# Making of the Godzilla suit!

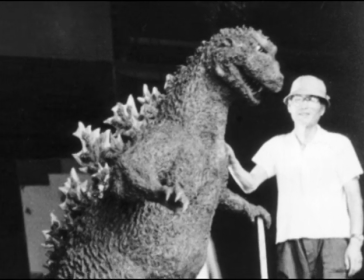Not only was the suit unyieldingly inflexible, its total weight was well in excess of 100 kilograms or 220 pounds.
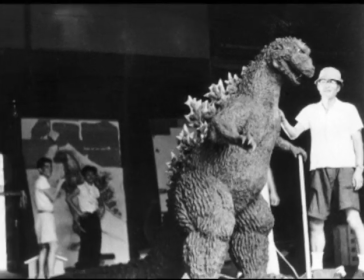These burdens made the suit completely impractical for filming.
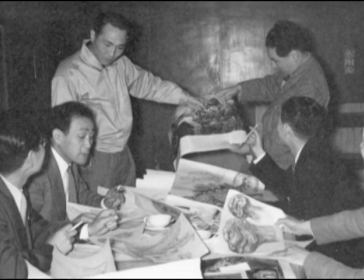By concentrating so hard on the design of the suit, the staff overlooked the practical considerations of how to operate it.
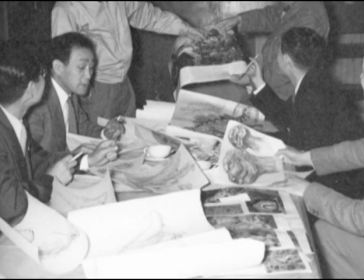A second suit had to be built in short order.
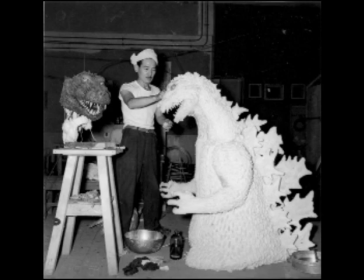Despite the staff's best efforts to improve the flexibility of the suit and to decrease its weight, the improvements made to the second suit were relative.
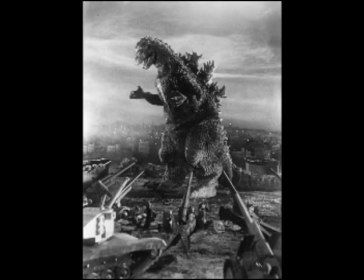Made with urethane foam, stuffed with bamboo pieces and cotton, and covered with liquid plastic, this suit was lighter than the prototype, yet its weight still was in excess of 100 kilograms, and it was still quite stiff.
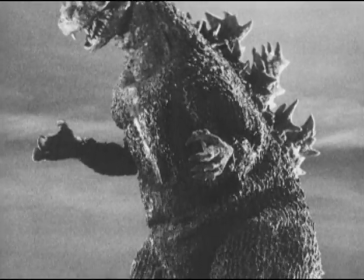Compared with the prototype costume, the second suit looked more human-like with larger arms and a more upright posture.
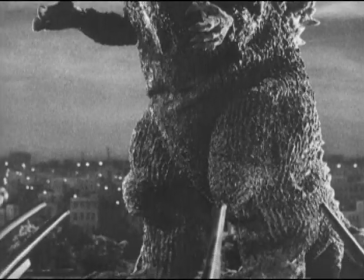The bulk of the lower body gave the suit a convincing look of great mass.
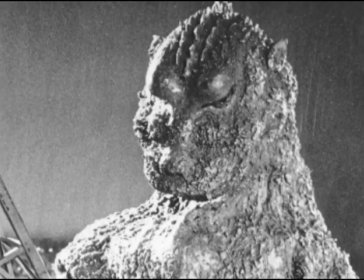The face had rather rounded features and when viewed frontally or from above, gave a very dragon-like impression.
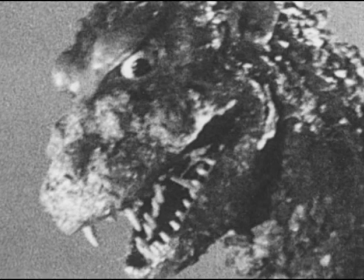The eyes were unique among all subsequent Godzilla designs. The pupils were small and round, almost unnervingly expressionless.
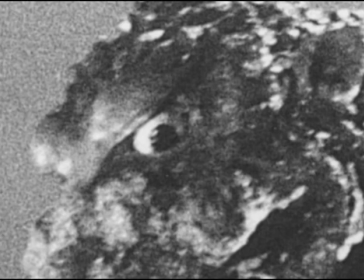though generally positioned in the center of the eye at times the pupils were located at the bottom of the eye opening making it look as if the monster was gazing down
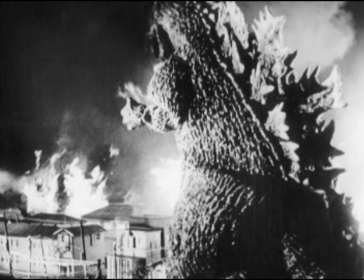three prominent rows of fins adorned the back each somewhat thin and with more pointed tips than would later become the norm the
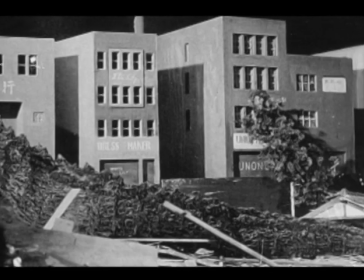tail was made of progressively smaller segments of solid urethane which eventually tapered to a point since
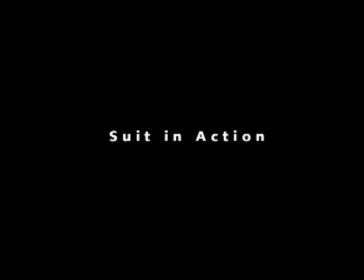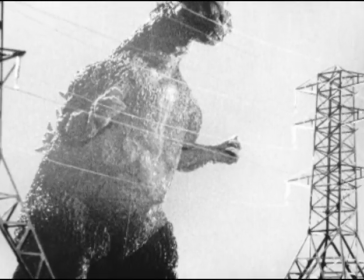this was the first time to use a suit in this manner little thought was given to the interior lining.
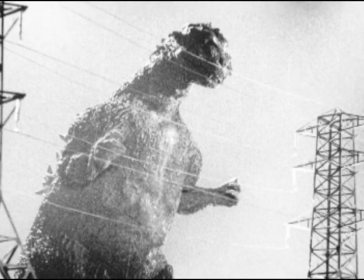The rough fabric used rubbed against the actor's sweaty skin, causing numerous abrasions and sores.
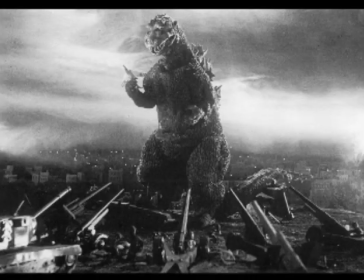Even worse, the suit was built to fit snugly, compounding the problem. The bulk of the legs and the widespread of the four toes made walking a cumbersome task, and it was not uncommon for the actors to quite literally trip over their own feet and stumble while performing.
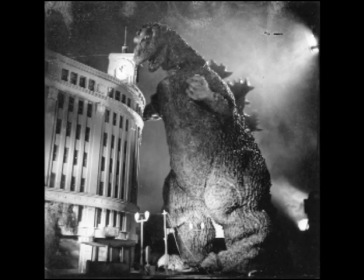Control of the suit was completely manual.
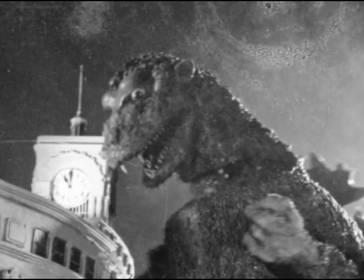The minimal mouth and eye movements of the suit were wire controlled by Eizo Kaimai, while the tail was controlled by an overhead wire.
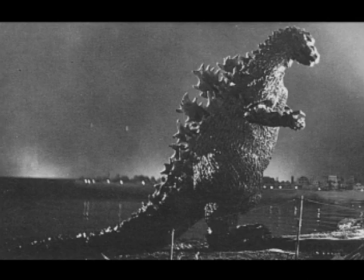Suit construction was the most obvious example of the trial and error nature that characterized the entire production.
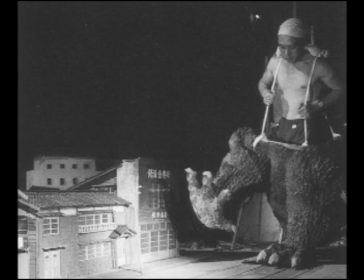So as not to waste the effort expended on the prototype costume, it was put to use by cutting it in half.
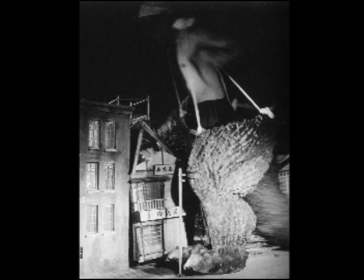Eizo Kaimai fitted the bottom half with suspenders so the suit actor could wear it for close-ups of the feet stomping through miniature structures,
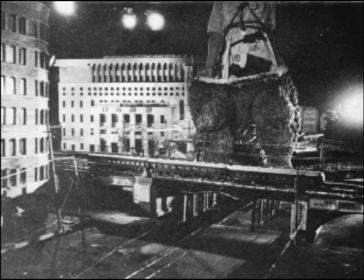saving him from suffering inside the suit when crushing the train tracks and wading through rows of buildings.
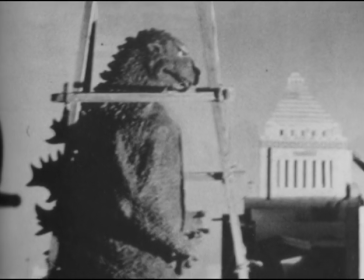Despite the improvements made on the second costume, the actor's ability to create performance was still greatly restricted.
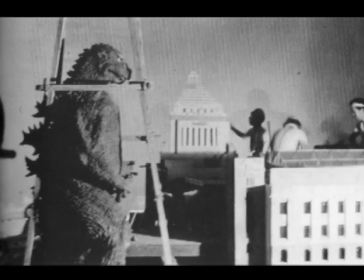The suit was so inflexible that it could stand by itself when not in use. When being worn, walking in anything other than a straight line was all but impossible.
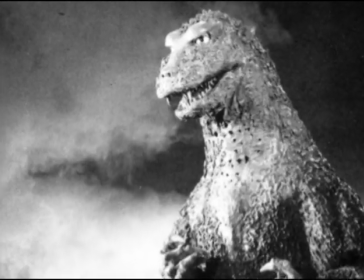The few holes in the neck were virtually useless to the stunt actor his sweat poured down his face and plugged up the holes.
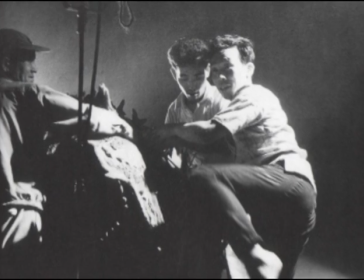The combination of hot studio lights and non-existent ventilation inside the suit were so unbearable that the suit could be worn for but a few minutes at a time,
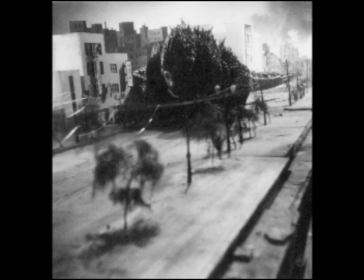assuming that the actor did not pass out first, as happened several times during the shoot. The temperature inside would easily reach 130 degrees.
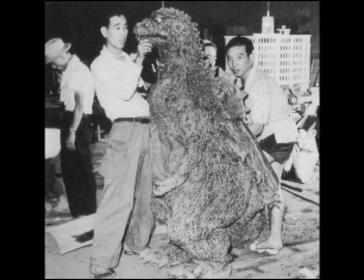The monster actor was generally so exhausted after each take that he did not have enough strength to extricate himself from the suit.
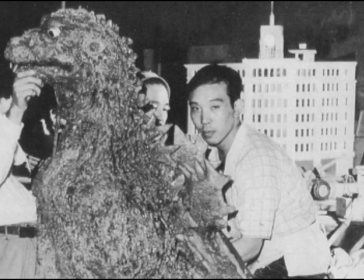over a cup of sweat would normally be drained out after filming there was some advantage to the suit's inflexibility
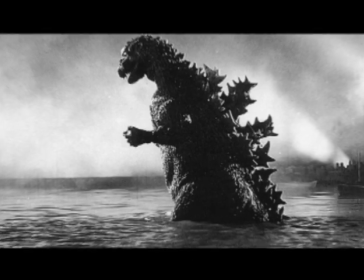since Godzilla was supposed to have been originally a dinosaur it should not move like a human and normal movement was all but impossible in this suit